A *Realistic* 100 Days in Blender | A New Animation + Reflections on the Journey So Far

Hi, and welcome to the Painter's Progress, where I talk about my journey from being a clueless wannabe to becoming a professional game developer and animator. I looked at my calendar the other day and I realized that I've been on this journey, officially, for just over 100 days. I'd say I really got serious about making video games and animations around October 5th of 2025. And now, 3 months later, I feel like it's a pretty good time to reflect on what I've accomplished so far.
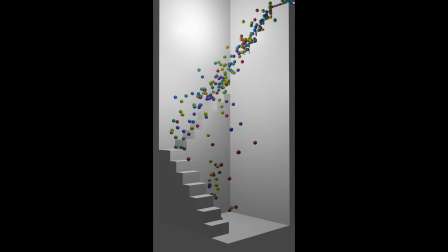35s
I've made a lot of really cool Blender models since I started, and looking back at them all, I feel really good about the progress I'm making.
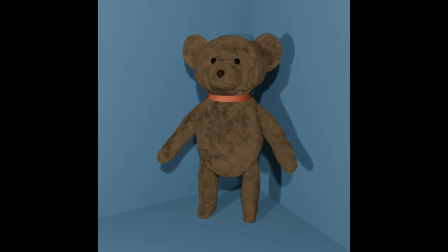43s
But my goal isn't just about making Blender models.
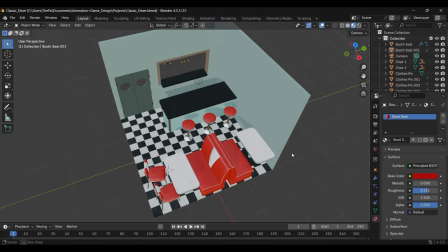47s
And this past week, I decided that it was really time that I finish my first Blender animation. If you watched my last video, you might remember the skee ball project that I started.
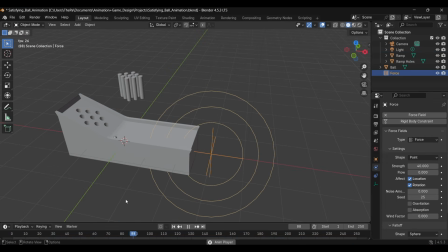57s
The idea with this was just to make a short animation where balls would go up this ramp and fall into the holes at the end.
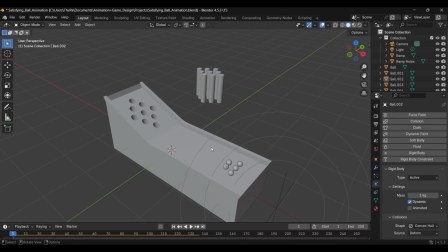64s
It's not really skee ball, but it's inspired by it. In my last video, I pretty much finished the model and started setting up the animation physics, but I didn't finish and I didn't even start putting materials on anything, so this week I really focused on this project and wanted to see what I could do with it.
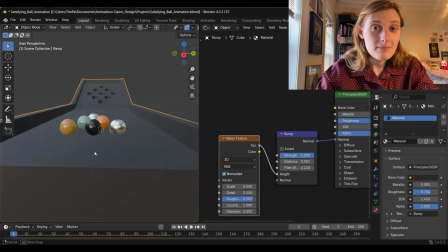82s
Off camera, I went ahead and made some basic materials for the balls.
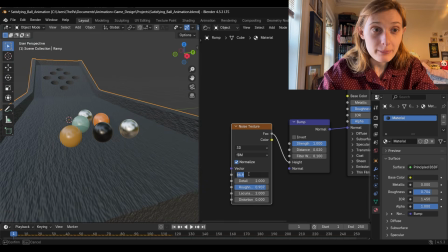86s
I was kind of going for a muted pastel-y color palette, but I couldn't figure out what color I wanted the ramp to be.
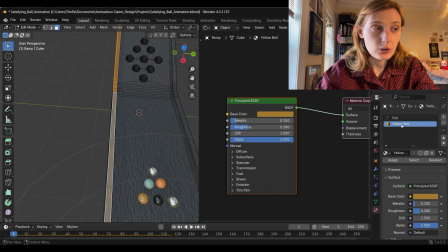93s
I just started taking an online material notes course on Udemy, which I really enjoy,
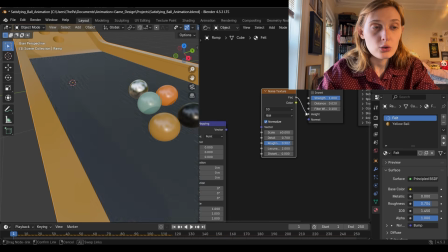98s
and I'm learning about using normals maps and adding bumps to things.
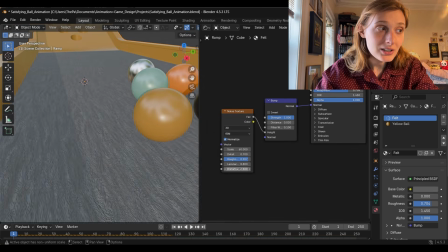103s
So I tried doing something like that here to make sort of a felt texture.
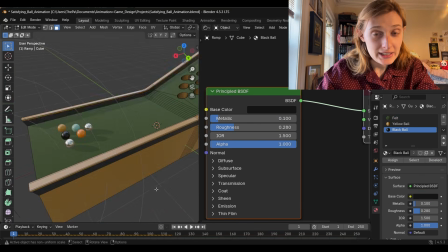108s
And then I just ended up making the color green because I felt like it sort of looked like a pool table.
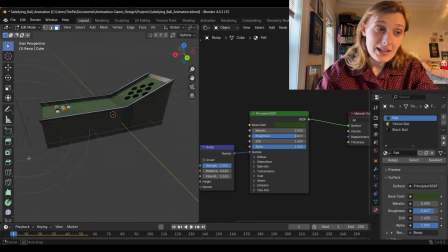114s
For the rest of the machine, I felt like black was a good, safe color, so I made a dark metallic material for that.
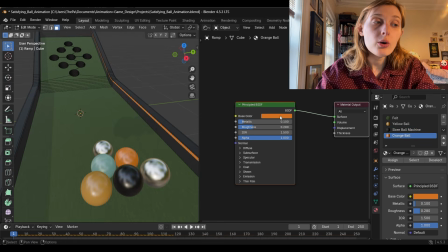121s
Something else I had just learned in the course was how to use emission shaders,
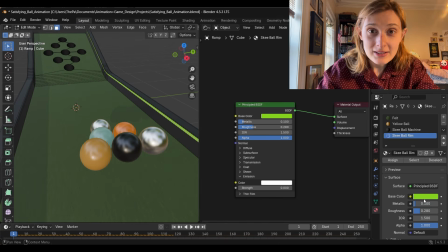126s
so I tried giving the ramp some cool neon green strip lights around the sides, and I think that really improved the look of it.
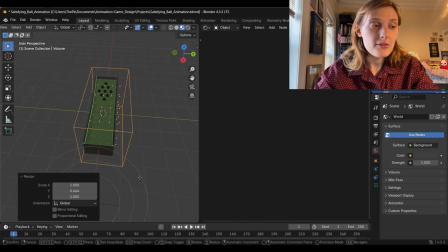133s
I wasn't super happy with how the felt material looked for the ramp,
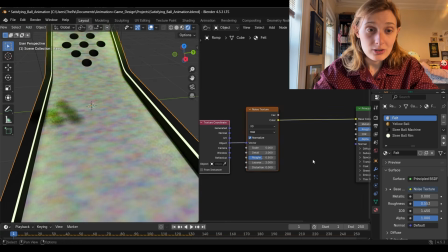137s
so I tried watching some YouTube tutorials on making an actual felt material using like a hair particle system,
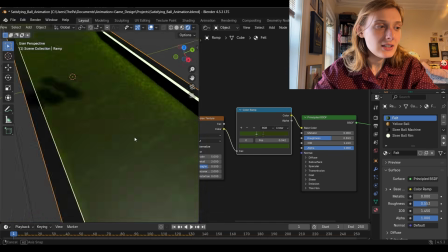144s
but I just couldn't get it to work for me.
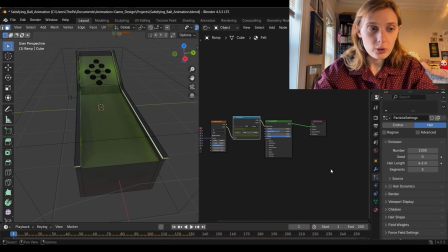146s
The angle of the ramp, I think, was messing things up, and also the force object right in front of the ramp was pushing the hair particles down.
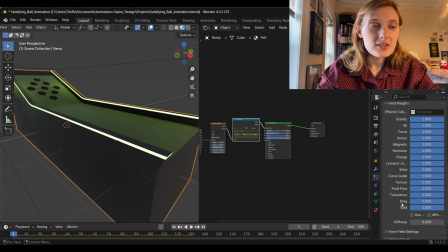155s
I don't know. It was all just a little too advanced for me.
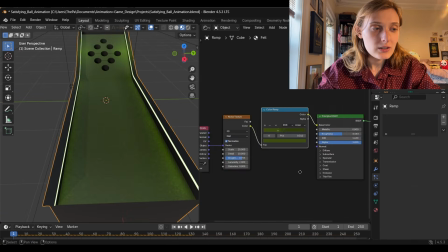159s
So I did end up going back to using nodes and trying to make my own felt material using normals and bumps.
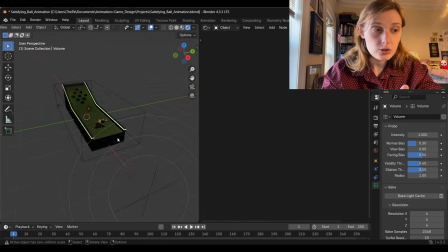166s
You honestly can't even see this texture unless you're right up close to the ramp, so that whole process was unnecessary.
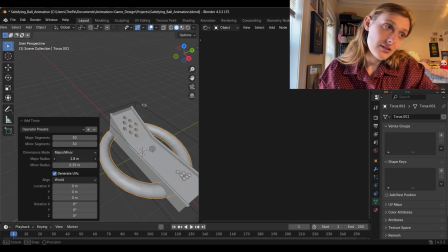175s
But who cares? After that, I thought it would look really cool if I added strip lights inside the holes as well.
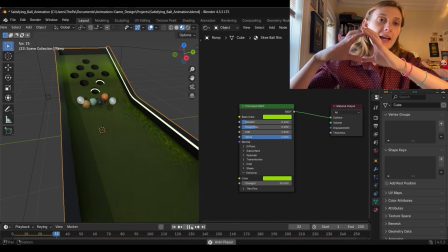182s
So I used a torus object and sized it down and gave it an emission shader.
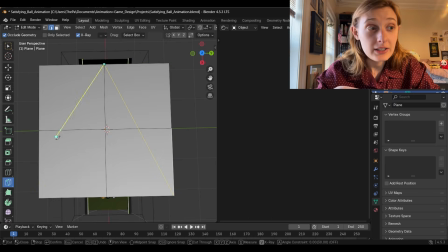186s
And to finish the model off, I made these little arrows that you see on like a skee ball machine or bowling lane that help you line up your throws.
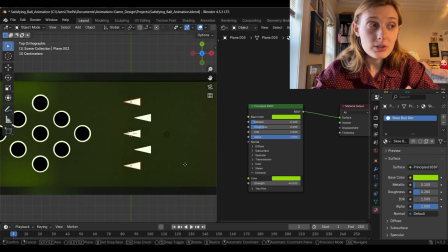195s
And I felt like the ramp as is looked too plain. And these were a simple addition that made it all look a little more interesting.
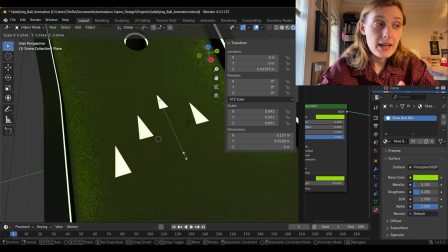203s
Once I placed those down, I thought the model was done.
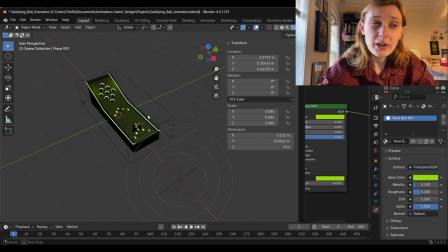207s
But then I decided that the ramp still looked a little bit too boring, so I thought a wood texture on the side would look super cool.
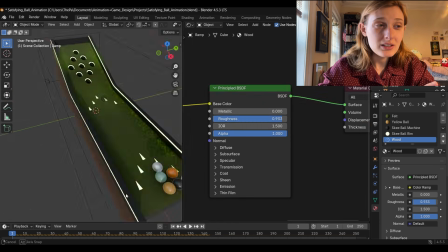214s
So I tried using an image texture, but again, I couldn't really get the texture to work because of the angle of the ramp.
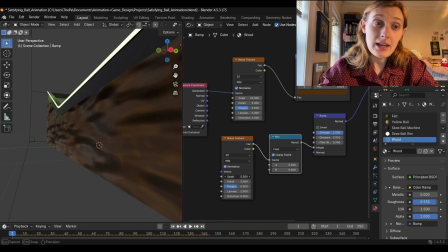221s
So I ended up making my own wood texture using a noise texture node and bump node.
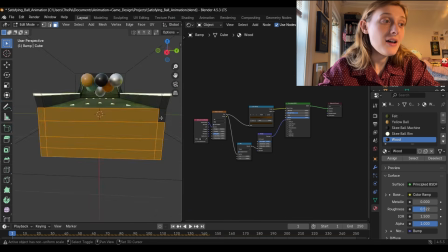228s
It's not great, but for this, it's gonna have to be good enough.
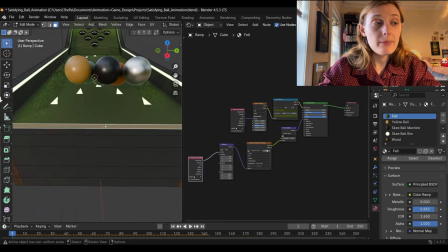232s
I also added a little ridge to the start of the ramp and extruded the faces at the front inwards,
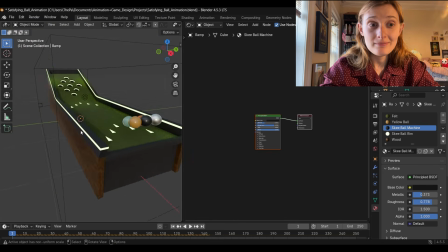238s
just because I was trying to make the ramp look a little bit more interesting. Once the model was done, it was time to set up the camera.